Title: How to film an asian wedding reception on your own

Yeah, so here doing a Muslim reception. I'm just going to show you how I personally shoot them. So most of the day we're going to be on this Miller tripod and Zion crane. Zion crane's mostly going to be the wide, the cinematic stuff, whereas the tripod, and when it's on the monopod, that's more close-ups and all that sort of detail stuff. Okay, let's do it. On the Miller tripod, got the Kingjoy quick release plate, which is about a tenner off Amazon. And this allows me to use the plates with it and keep all my Manfrotto plates. As all everything I own is Manfrotto, tend to keep everything the same because it's just so much easier. I'm gonna just set this up here. And then we've got the another Sony A7S with an autofocus 10 to 18 mil lens, 4.0 on the Zion crane. Now, what I've done with this, which is pretty cool, it's got the feet, so I can just put it down like that. And it's also got the another Kingjoy plate on, so I can go like that and then put it straight onto a tripod. Cut the camera, change it to manual focus, and then have that as my wide safety. So that's pretty handy doing that. So the first thing I like to do is set up my lights. After setting up my cameras, I like to set up my lights. Go to the DJ, make sure he's okay, give me a live feed. And then I like to get my establishing shot straight away. And I'll do that by going on the Zion crane to get that. So yeah, let's go.
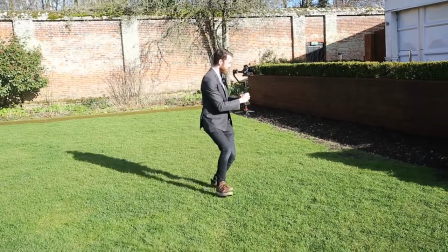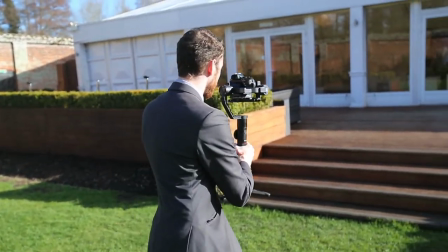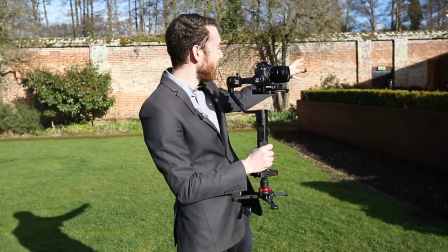(2:24)
Okay, so we've got the establishing shot, which is the creative one, where we've got a bit of foreground to show the camera moving, that the camera is actually moving.
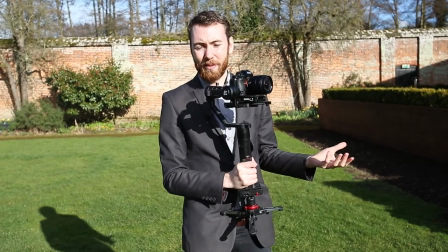(2:32)
And now I like to give myself all the editor safety shots.
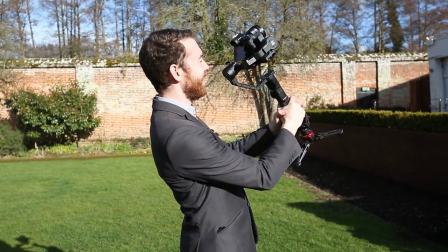(2:37)
So what I'll do is, I'll start up at the sky, slowly come down to the building,
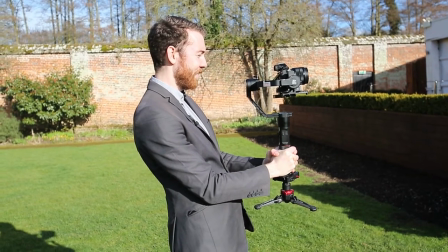(2:47)
and then wait there for about 6 seconds. Now, okay, that's lovely.
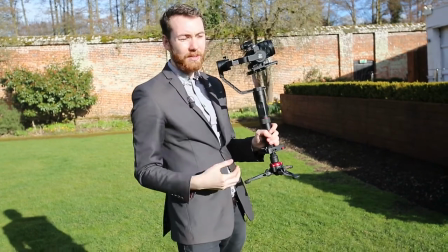(2:55)
That's nice. I'll do one more for better exposure. So the reason I do that is because I like to give the editor choices.
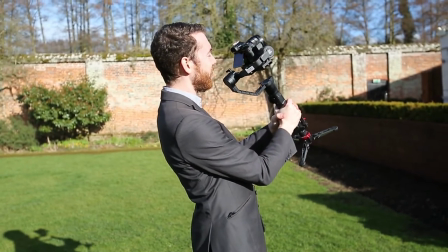(3:04)
If you give them a shot that's too shaky to use or something like that,
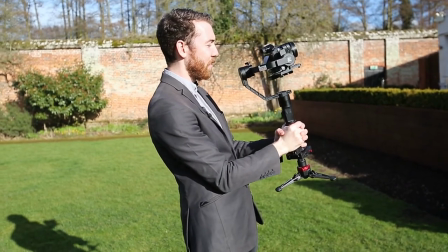(3:09)
then it's just, you know, that's the first shot the couple's going to see in their film, which isn't very nice.
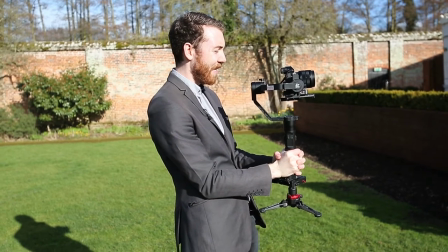(3:14)
So just giving them that safe shot. So using these Yongnu lights, I got two of these. And we're putting these on Manfrotto 100 four back tripods, light stands even. Got three of these. I think these cost about 250, and they can all slide together like that, so you can just hold it like that. It's pretty decent. I used to bring light stands to shoots for the smaller ones because I was worried that people would trip over them and all that sort of stuff. But with these ones, I just put them in the corner. And they're pretty decent, they're pretty sturdy. Obviously I still keep an eye on them, but they're pretty good. And these lights, the Yongnu lights, they're about 30, 40 quid each, not including the batteries.
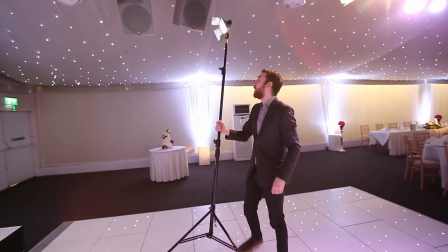(4:07)
So we're putting the light up as high as possible and out of the way of these lights so we don't get any shadows.
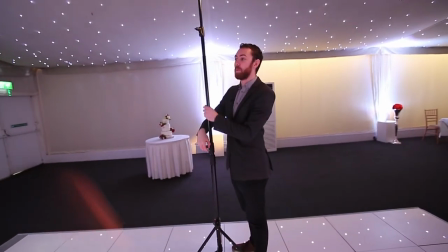(4:15)
The reason we put it up as high as possible is because otherwise you get nasty shadows
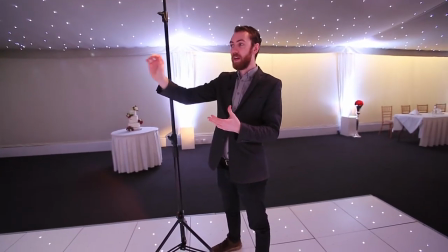(4:21)
of the actual sofas or the chairs and casting shadows behind, so it's just better to have them behind.
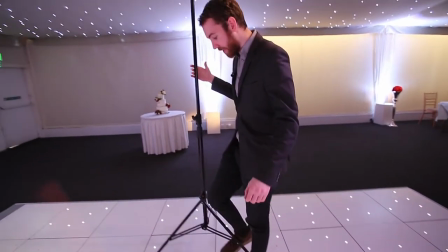(4:27)
And as you can see, that's pretty, if someone goes like that, then you're not going to get sued too much, so yeah.